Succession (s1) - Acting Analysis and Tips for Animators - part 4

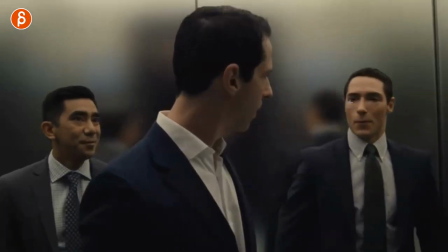242s
So to me, this is all very interesting staging and a lot of opportunities for reactions and pantomime and lip sync things and subtext and all kinds of stuff.
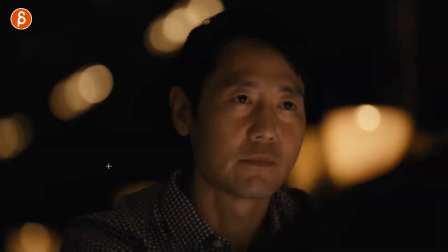252s
I think this is a really interesting setup for 3 characters. This is a short sequence where he talks to this guy, but I like this where he just tells him, all right, are you in or not?
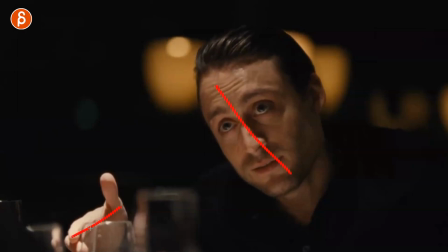261s
And look at this. So you have this pose with the hand, thumb, all that good stuff, head and hands. But he holds it, right? So watch this, he holds, and then one more thing. So it's kind of like a pose that he strikes, and then a sub pose. It's the same kinda, but instead of just having that moving hold or just that weight,
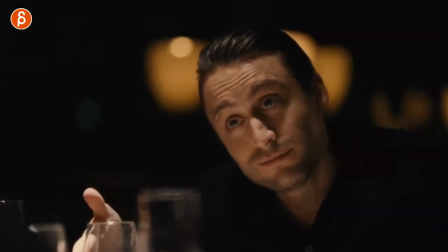280s
you can do one more thing, just a little bit of a tweak of an existing pose that he starts with the eyebrows, and leans in a bit more and changes, kind of like, are you in for handshake? And then come on, come on, he wants to really make a point of, come on, let's shake my hand, let's make this deal. So think about when you do have a pose and you hit that,
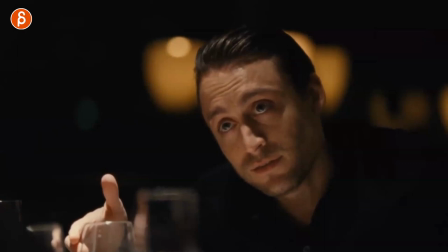299s
and is the moving hold? Is it just a pose that you're gonna hold for a second or two?
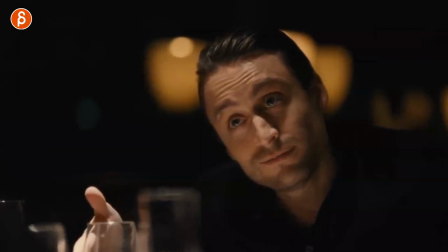304s
Can you maybe potentially put in a sub pose where it's a bit more interesting and kind of emphasizes the point a bit more?
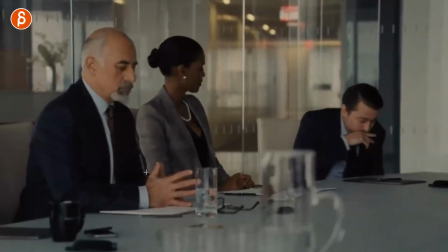310s
So just food for thought. Speaking of pose, we're going back to this where they're supposed to vote on his dad. And I just like this for contrast. You can see how you have, they're very much, they're kind of nervous, very stiff. You got the contrast of them like this and him hunched over like that with this awesome finger pose.
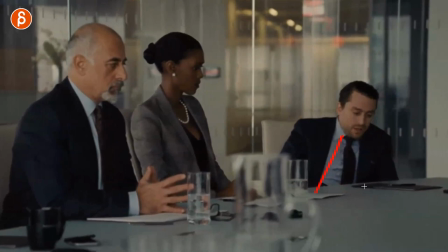329s
He has great pose in the show. And you can see how he regresses, he goes back, shoulders are up, head is down. Such a contrast. So again, if you have multiple characters, think about this. Think about suddenly he's not as strong. Think about the height hierarchy. Is there a power dynamic?
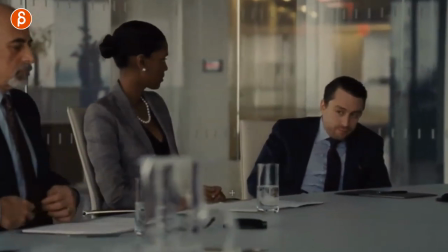344s
What is he going to do? And you can see this as we move forward here. He's not quite sure. Even his looks, he can't really look at them.
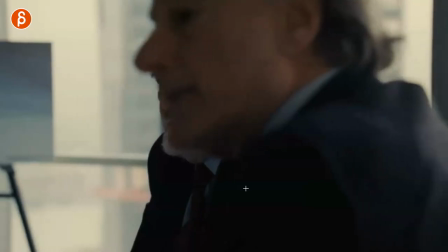351s
It's like, it's barely a head move. He just wants to disappear because of his overbearing father.
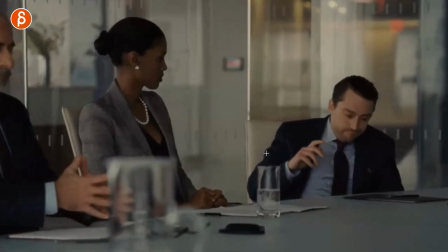357s
This is the whole sequence where he's trying to race towards this. And even this, like, he's not really, I don't want to raise my hand.
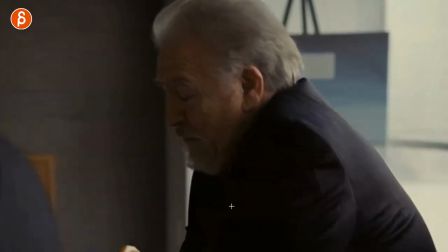363s
And it's about voting out his father. And of course, he's like, oh, yeah, you're not going to do this. And he tells him, actually, you need to really smell your armpit by that.
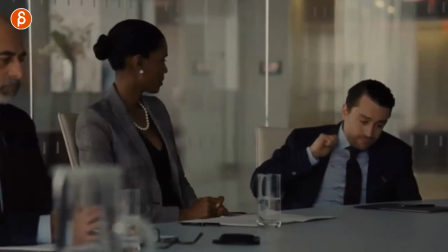369s
And then you can see how it just kind of, there's not much going on in the upper body. If this was a shot, I would critique. I would even tell you to move more of the upper body when this arm goes down.
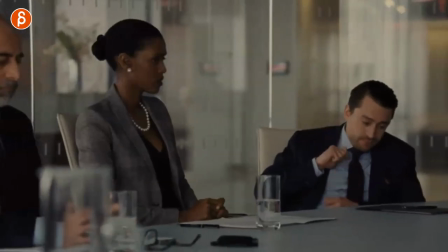379s
But it's just, he's so stiff. And yeah, even this, he goes, oh, yeah, I guess not.
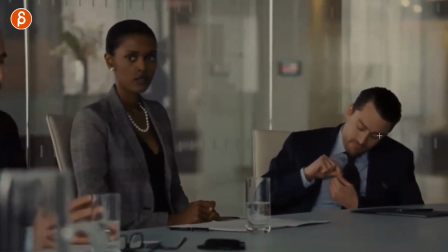384s
This could totally work for animation as well. It's a slight little lean. But even then, that lean makes him even smaller. So again, think about multiple characters. Even if it's just two, what's the contrast in posing? Is that important? Do you want this character to feel like they're hiding or they're just uncomfortable versus
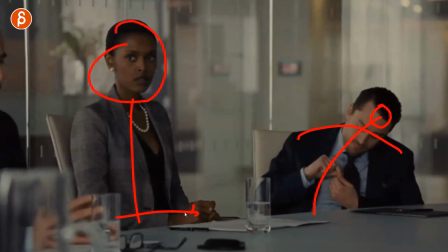401s
someone that is very confident or potentially also a bit stiff because they're stressed or nervous?
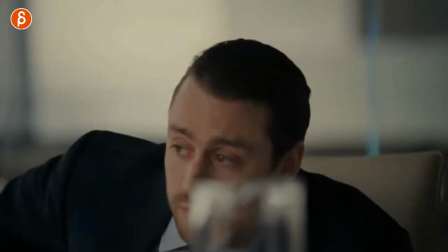406s
And this goes on for the rest of the sequence where he just squirms around and doesn't really do much all through here.
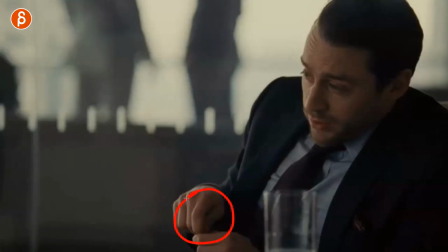412s
Just has, I don't know what I want to say. And he stays within this, in this very meek pose there.
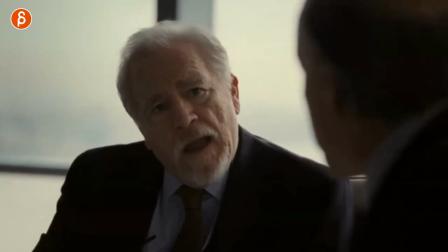419s
What else is cool in here is that as this character is complaining, saying, wait, this was a vote, it counted.
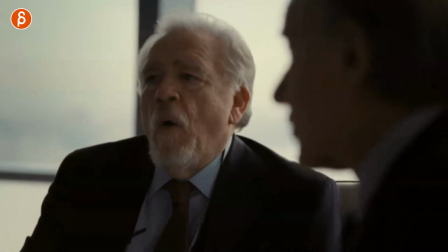425s
He just talks over him, says, all right, let's move on, and tells him, you shouldn't even be here, this is illegal.
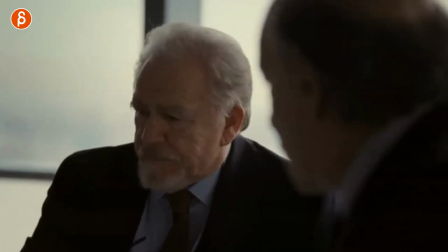430s
Watch his face. He listens to him, and look at that.
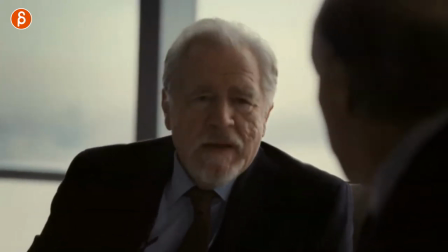433s
He forms whatever, he wants to do whatever, he forms that shape way ahead.
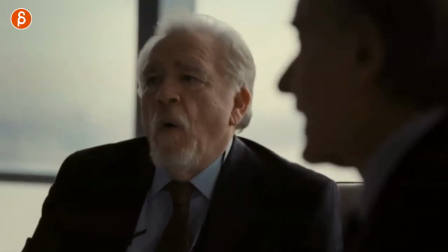439s
So for you, if you have audio where one character is talking, the other one is talking,
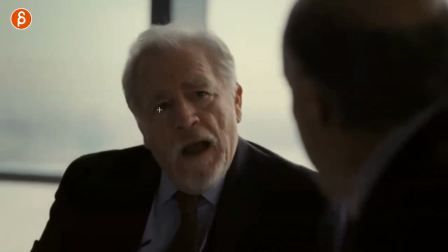444s
and you might even have a pause or not, think about, well, how is that one character now leading into his next part?
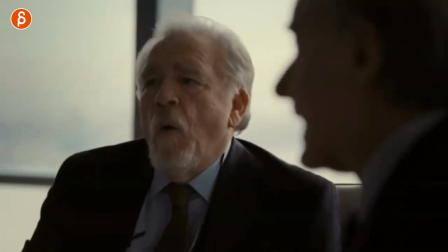450s
And with this could be a very, very long anticipation forming this shape to say whatever.
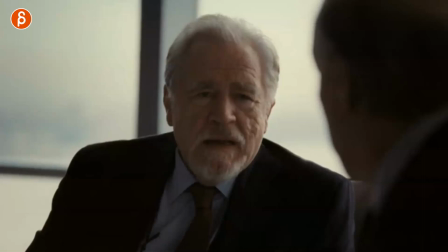456s
And this could show that this character is not waiting for him. Like he doesn't, I mean, he is kind of waiting for him, but he doesn't want to listen to him.
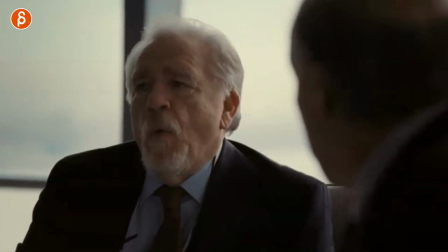462s
He's just, I don't care. I'm just going to wait until you're done and then say whatever.
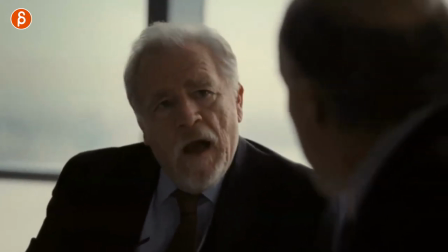466s
And that long anticipation can show someone that's dismissive, that's disrespectful.
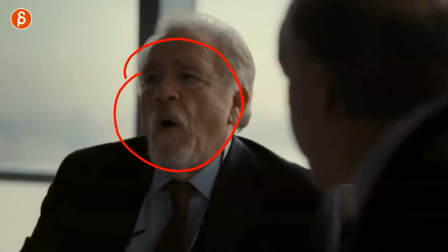471s
But for you to think about, if you do have a line and then pause and then a line, don't go back into the default.
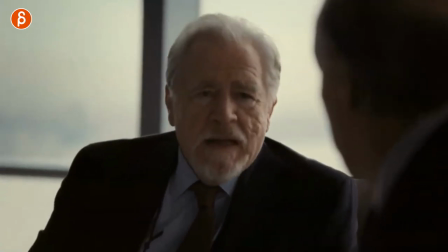478s
Like your default shape should not be happening.